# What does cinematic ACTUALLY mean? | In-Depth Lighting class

And now we've got like a really sinister look, like we could even kill the this light.
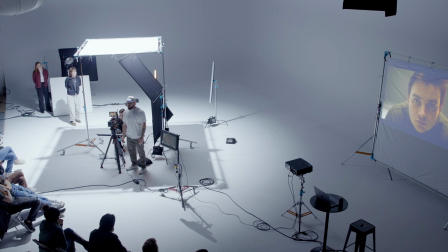And again, some people are like, oh, you always have to have an eye light. I'm like, well, okay, what is the story? What's the character? And is this character a bad person or like they literally possessed by a demon?
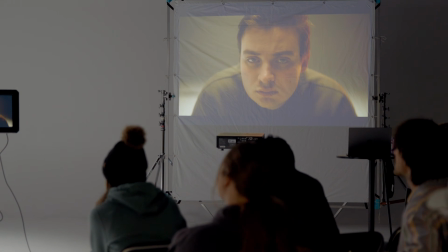Because maybe we don't want them to look like they have life. Maybe we want him to look dead and like lifeless.
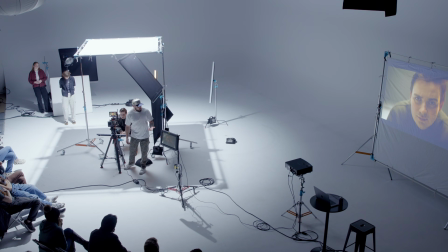And so having an eye light is going to, the lack of an eye light is going to make him feel a little more lifeless. For any commercial work, you probably won't want that. Your client probably won't be happy. So just warned you. Yeah.
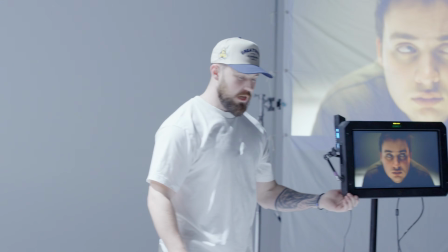Another thing that I would maybe say here is lighting is meant to be motivated. And so I don't know. I can't remember exactly that scene with Matt Damon there.
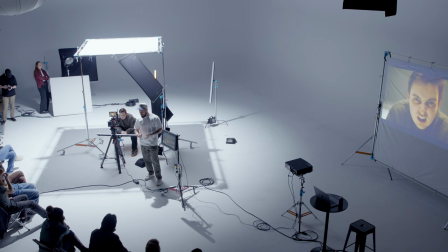Like that light underneath is maybe just like coming from, I don't know. Sometimes it's just like, oh, we just need an eye light. But if let's just say he is sitting at I don't know, some sort of a console that like buttons or something on it, we could add this little light underneath to give like,
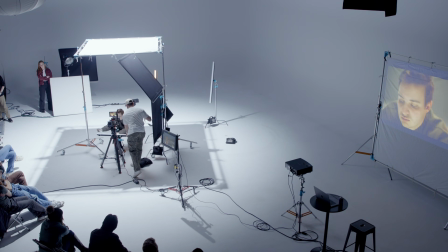oh, that's coming from the console. And in real life, the console might even be just lighting up his eyes and we don't even need to add anything in. But light is meant to be motivated. It's meant to be part of the story.
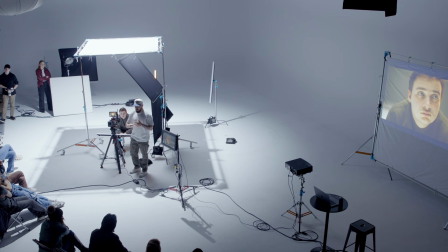And if it's not serving the story and if it's not feeling like it's motivated from something, it can really take your viewers out of the entire story or in the image. And it just doesn't look good. Like like I said earlier, like cinematography and cinematic, what a cinematic can be, whatever you want. But maybe that's the one caveat. If it's not motivated, like it's not as good. We'll say that. Any comments or questions on this one? On this, yeah. No, I was just gonna say, speaking of like motivated light, I did like in like the Matt Damon image, talking about when he had the Fresnel kicked up.
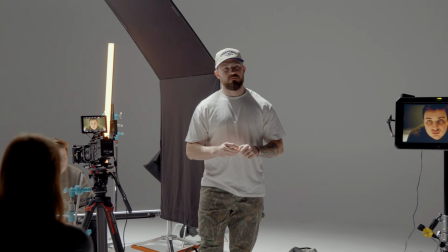Yeah. I noticed it was like in that particular image too, there was a like bloom that they had just in that subtle corner.
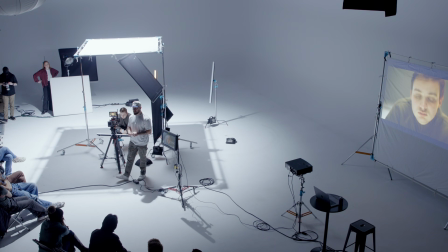Oh yeah, yeah. Oh, is that a light? Is that a window? Sure. Yeah. And like adds that motivation, which is definitely. Yeah. And that could have been, maybe some diffusion on the front of the camera, or they probably had a little bit of haze in the room, and so it was just kind of blooming the haze as well.
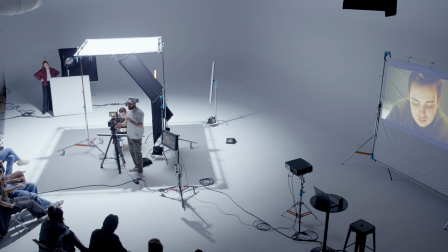But yeah, that kind of stuff, when you have that natural light bloom, oh, it just looks gorgeous. Yeah. Well, I'm very curious, on that image too with Matt Damon, it was really interesting because you have the kind of somewhat harder edge light only on his face.
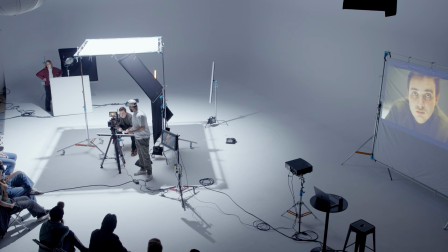Yeah. It wasn't falling off onto his shoulder, so it was really done in a very interesting way, so I was curious how you. Yeah. Will you kick that back on?
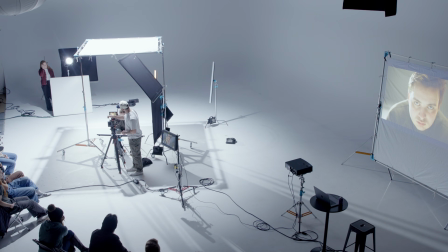I mean, I guess it is still on his shoulder, but it's just not. Maybe it's just because he has a shirt on. It's not. What was it? It was the right side of, sorry, left, right, his left side.
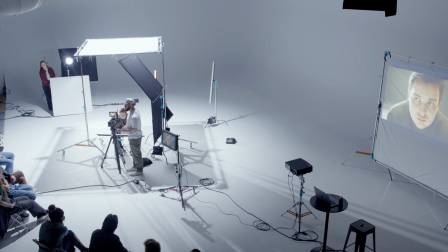Yeah. Yeah, and it almost looked like maybe it was a small whiteboard balance or something, bouncing off of. Yeah, it's like just the chin. Yeah, it was just the edge of his face. And it didn't get the rest of his body.
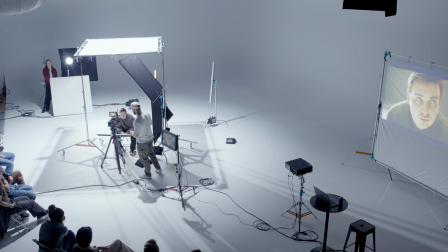So that's why I was curious how you. On his left side. What was I doing earlier?
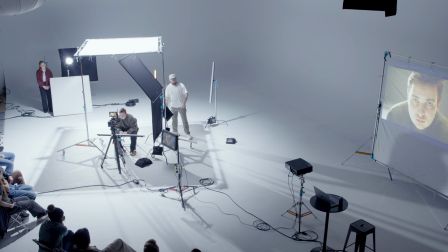Sorry. Oh, in the reference image. Oh. Let's just plug this back in.
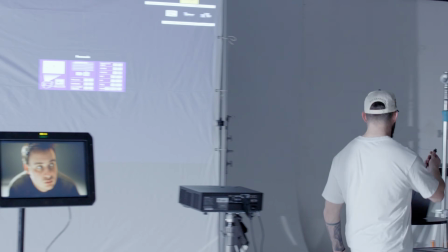Let's just take a look at that again.
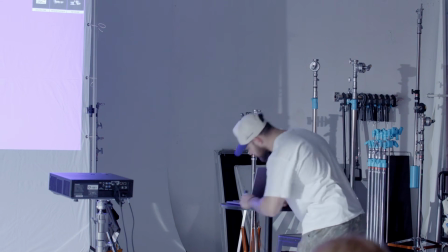Nope. Side.
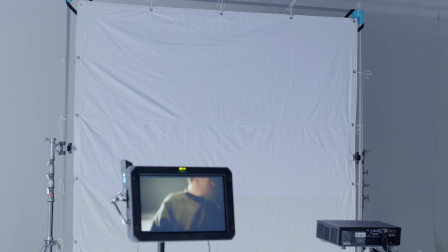Oh yeah.